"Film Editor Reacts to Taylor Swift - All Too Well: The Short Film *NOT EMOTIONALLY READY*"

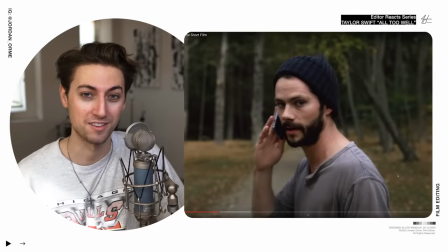[4:18]
sorry y'all i i'm so enveloped in the story that it's just hard to comment It's hard to comment, but the way that they're just holding on shots just is so so good for my
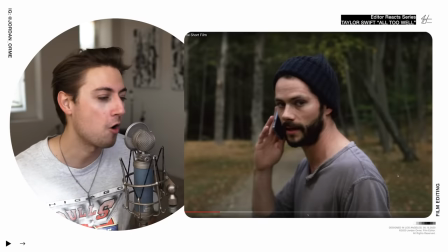[4:29]
editing heart because they're not Overcutting overcutting is one of the biggest mistakes that editors make and all you have to do is hold on shots That helps tell the story and then get out of it when it's done
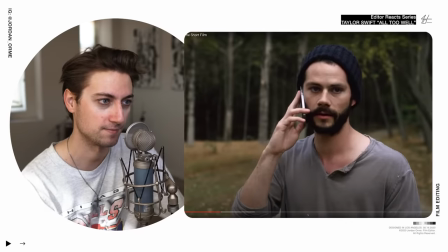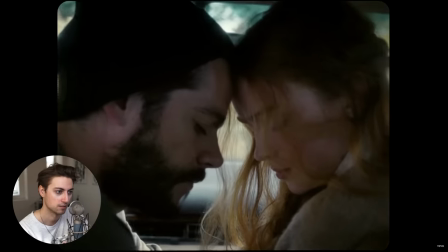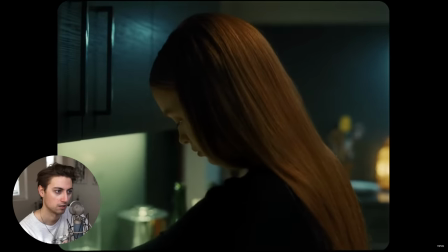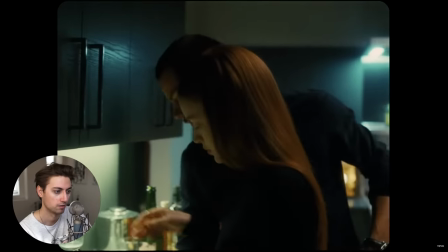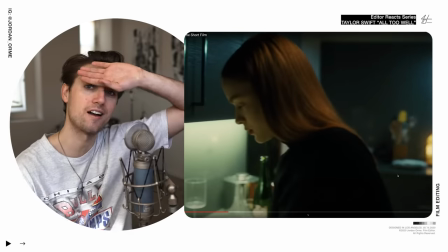[5:01]
Nah see an action speaks so much louder than words y'all that's just a good directing tip
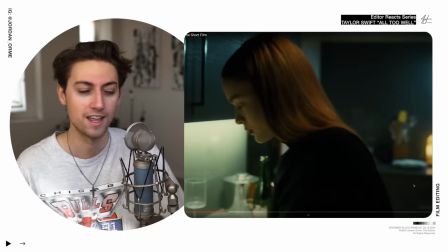[5:07]
he just comes up puts his dishes in the in the sink men do your own
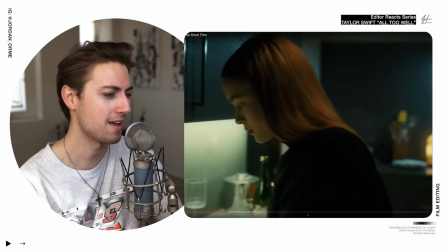[5:12]
dishes bro or do her dishes you should not be man we gotta we gotta step it up man he's my
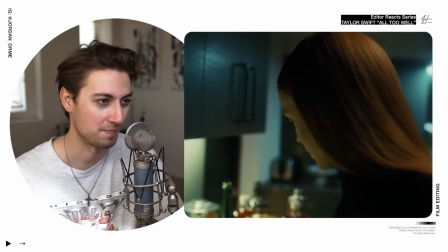[5:18] friends notice how we haven't cut yet it's been one shot the whole time well i liked your friends i never said i didn't like your friends i
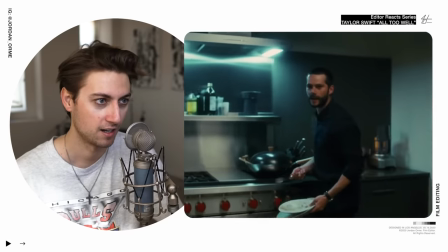[5:25] didn't like the way that you acted around them you were being weird and quiet the entire time because you wouldn't look at me it's fucking crazy
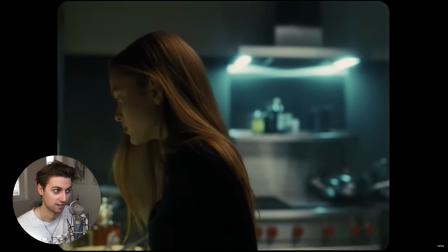[5:32]
these are people i haven't seen in like 10 years and you just sit there the entire time it was fun i actually had a fucking blast now
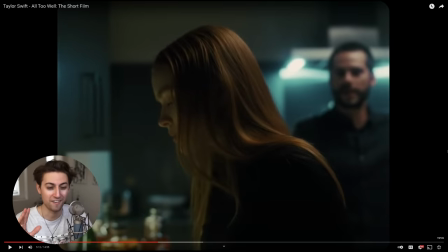[5:40]
now this is the night now we're doing this bro the fact that he just keeps putting dishes in the sink just makes it feel so much worse he's just heaping more things on top of her physically like physically putting stuff and then verbally and mentally he's just heaping stuff on top of her it's so
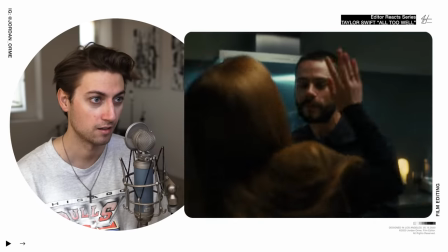[5:57]
freaking good what are you talking about i'm catching up with my friends trust me they were enthralled by you of course i'm sure you're
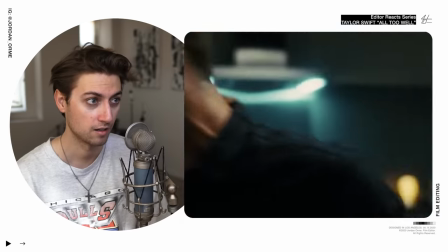[6:05] making you really making the entire night about you look at me holy shit holy shit i can't i can't it's so it's fucking selfish it's literally like
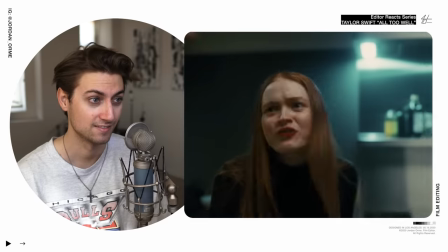[6:13] it's so crazy i'm saying selfish now yes you're making about you're acting so i've
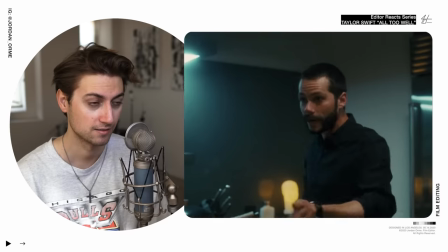[6:18] seen you're acting selfish absolutely right now that's exactly what's happening don't
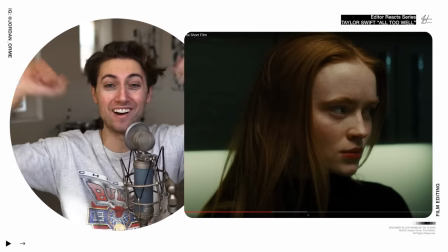[6:23]
fucking look at me like that that's so fucked up there's the cut and then we cut right there that's such a long freaking shot bro that's
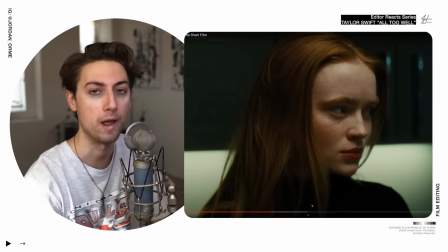[6:30]
so good staying on one shot makes the scene feel way way more real not to mention we have great acting great dialogue everything but the scene feels
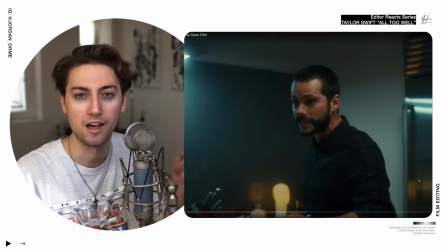[6:37]
so much more real because we just stayed on one shot we're not interrupting reality with cuts which is exactly what's happening it's just one don't fucking continuous take
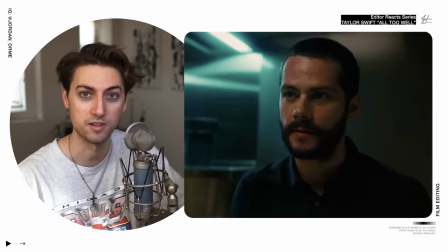[6:47]
and then that cut is motivated because we need to see how she's looking at him it's very important for the audience to see that come
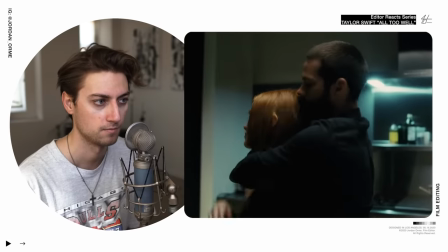[6:55] on i'm sorry i'm sorry
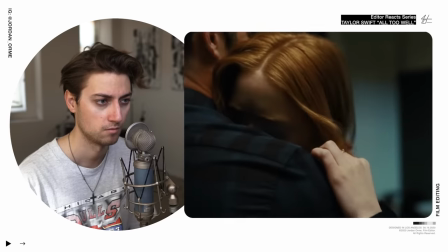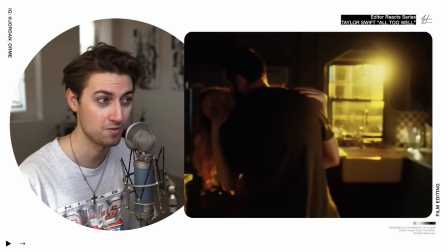[7:06]
are you real
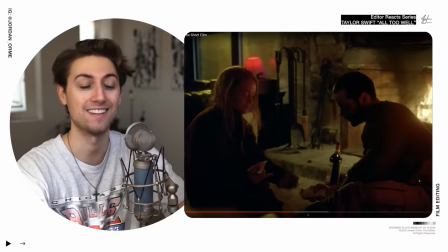[7:12]
that's so crazy bro it's just that's just how this is just how relationships be this is how they be it's a ebb and flow it's up and down it's a roller coaster ride
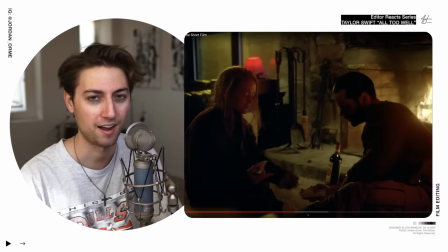[7:23]
hey i'm just halfway done with this movie and i'm i can't already i already can't This
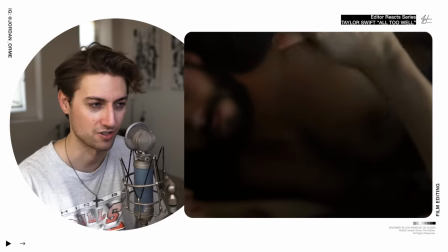[7:28]
camera work is so intimate showing their hands such an interesting choice. It's a good mash cut y'all Hands to hands.
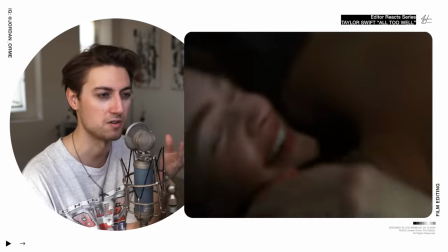[7:36]
It's so interesting. You tell so much of a story by just showing somebody's hands
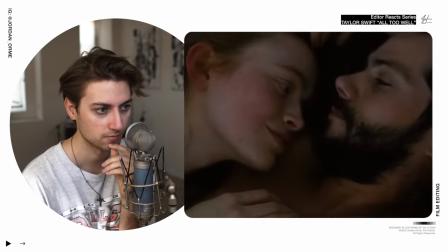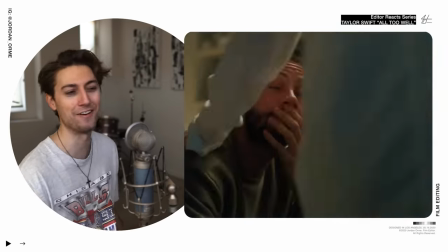[7:46]
No, this is not what I'm here for bro. I don't want to be sad
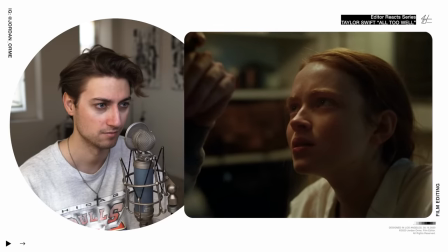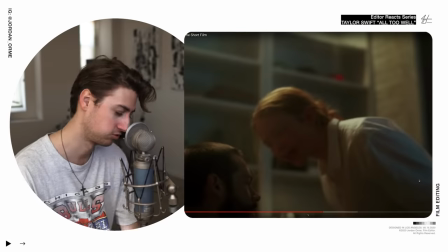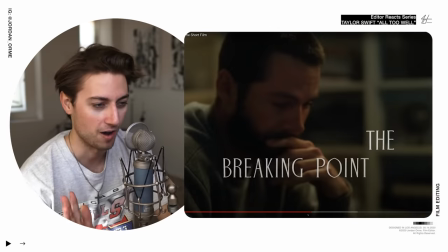[8:02]
Y'all this is a filmmaking masterpiece The reason why this scene works so well is because we decide not to cut and show him because he's not important He's not the main character.
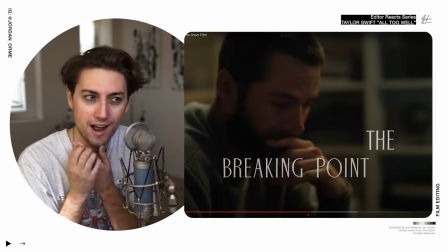[8:11]
We have to stay on our girl. We have to stay on our protagonist and we have to see how she's reacting because we know what's happening in the scene and all we want to do is stay on her reaction.
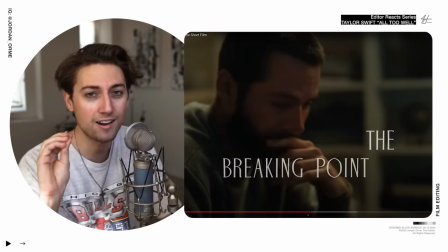[8:19]
Stay on her reaction. That's all that's important. And so choosing to not cut to him is one of the best choices ever.